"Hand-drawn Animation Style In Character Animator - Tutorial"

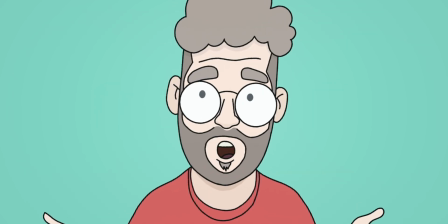But if anyone needs me to get into this topic, like our little genius here, please tell me in the comments.
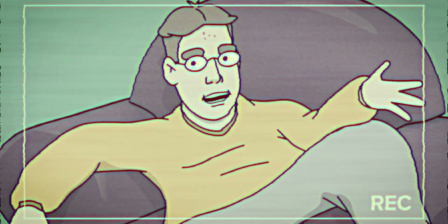Hey, hello, Schindel here. Real quick, little disclaimer. Just to clarify, this just now was just for the purpose of demonstration.
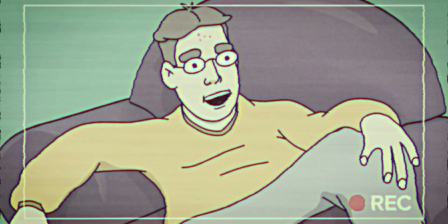Of course, I always understood and still do the concept of this frame native sequence thing. Just so there's no, you know. Another thing that is actually not a question of taste, but a straightforward rule,
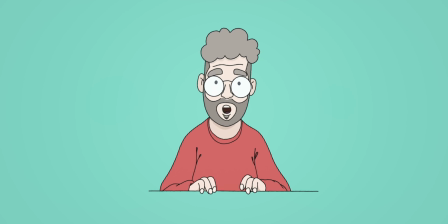as long as you're not working in VFX or you have any other very good reason for it,
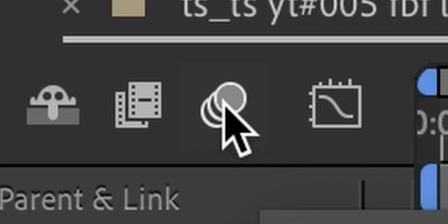do not touch that motion blur button. Why not?
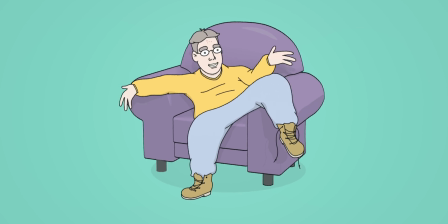It's nice to have, right? Just one button and everything turns into butter. Who wouldn't want that?
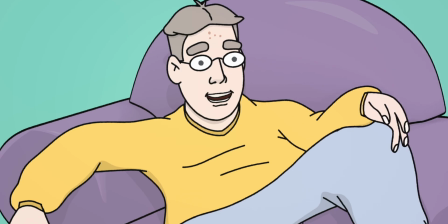I mean, just do it because you can.
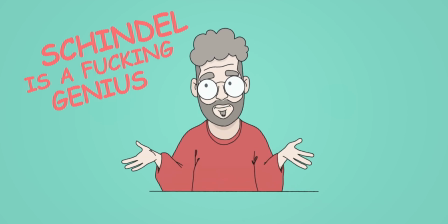I can also write that you're a fucking genius right here in Comic Sans, but I wouldn't mean it and it would give both of us terminal eye cancer, so I won't do it.
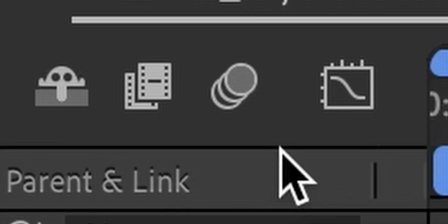Point taken. I know it is right there and it wants your love, but just ignore it.
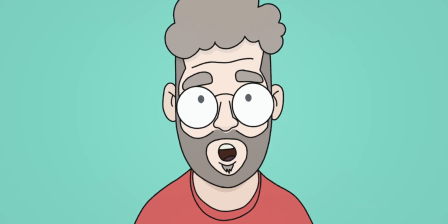You can do it. Classical frame-by-frame animation just doesn't have motion blur.
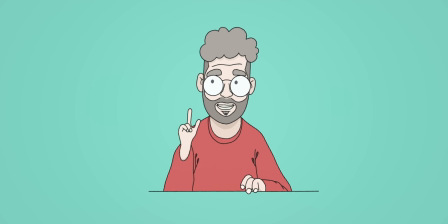There's another thing I do. Once I exported my animation, I go into After Effects and throw some effects on top of it. I mean, one element of this whole look is to alter every frame a little bit, give it a slight imperfection.
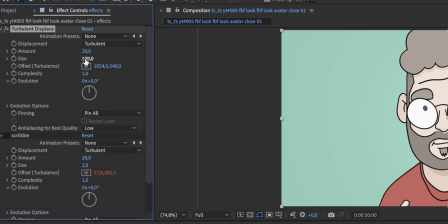Most of the time, I apply one turbulent displacement with a small scale to break up the outlines, and then a second one with a bigger scale factor to kind of displace every individual frame a little bit. Last, I add a glow effect with an intensity below zero and a radius over 500.
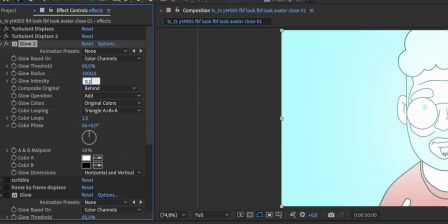This has to be really subtle, and it makes the colors bleed into each other very lightly.
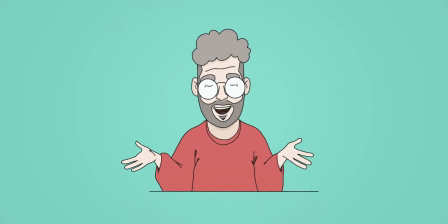Now let's look at some Character Animator specific adjustments. As I said, I set my scene frame rate to 12 FPS. Then you can activate post-to-post in your head behavior.
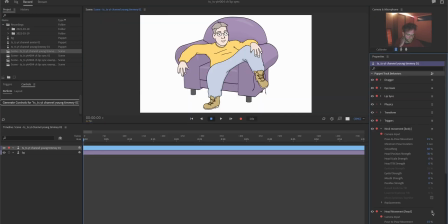For me, this is one of the most important additions to the software, and I've been trying around with it since it first was added. You don't want to go too high because it also introduces some latency due to the nature of how it works,
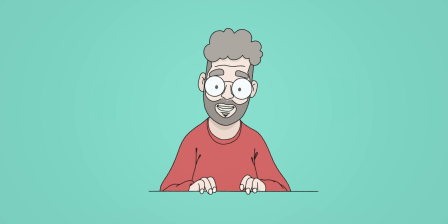but this actually brings us closer to that very TV cartoony post-to-post style.
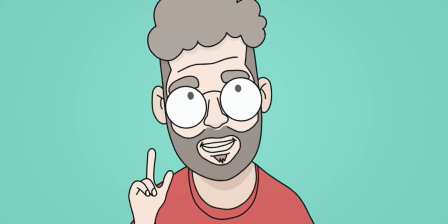Another way to have post-to-post with more control is to just not use the head behavior at all and put a draggable handle on the head.
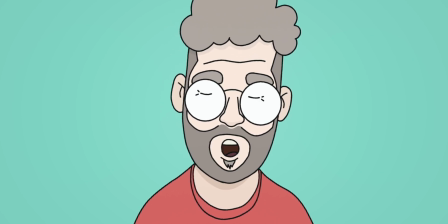This way you can just perform the post-to-post movements with your mouse or pen.
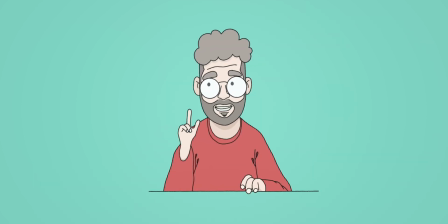Also, Character Animator is kind of based on cutout animation, which I of course do not want. So I try to break up flat pieces of artwork. Most of the time this regards the head.
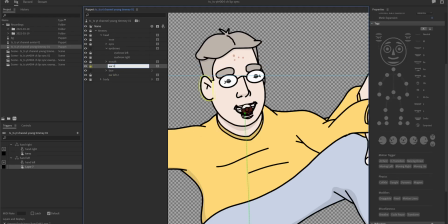I apply head behaviors to all the elements in the face, like mouth, nose, eyebrows, and the eyes.
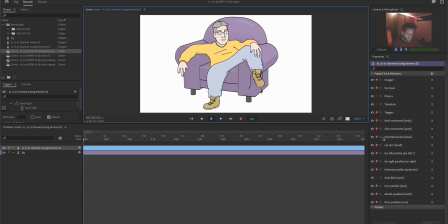I set everything to zero except the head position, which I set to something below 10%. This way, these things parallax slightly around when the head moves.
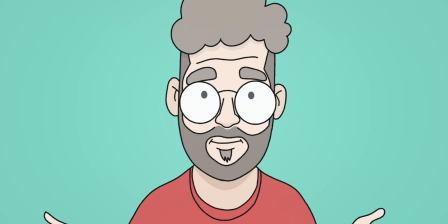But it's super subtle. It is not meant to be noticeable.
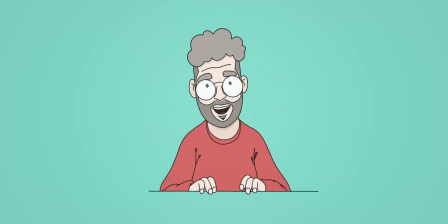It's more a measure to break up the head that would otherwise be one flat piece moving around. You might have to remove the face behavior from the character root for this to work. Another thing is secondary motion.
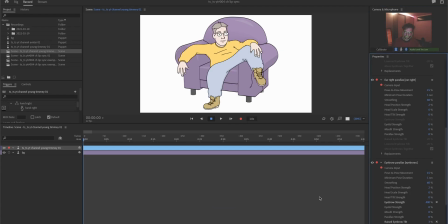With this character I made, one of the legs move, also using a face behavior, and also the laces using the dangle tool. But this is more like a general thing and not so much character animator related, that makes your character feel more alive.
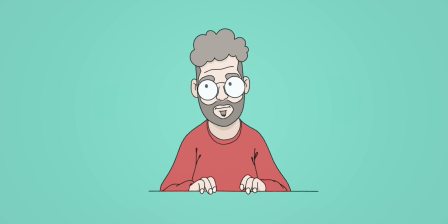And then what I always do, I mix in some actual frame-by-frame animation, mostly for the gestures.
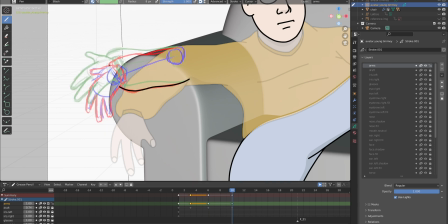I was nerding out about low frame rates earlier.
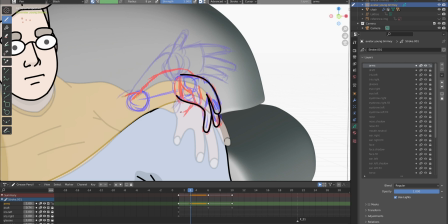Well, these are a good example because I often go down to as low as 3 frames per second with these hand gestures.
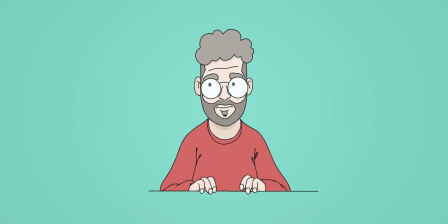But as you can see, they work fine and serve the purpose. Okay, Schindel, go ahead.
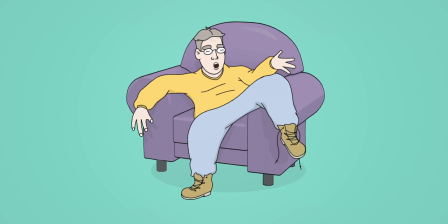Alright, so I really hope you guys enjoyed this video by my very old and ugly self. Please hit that like button and subscribe to the channel.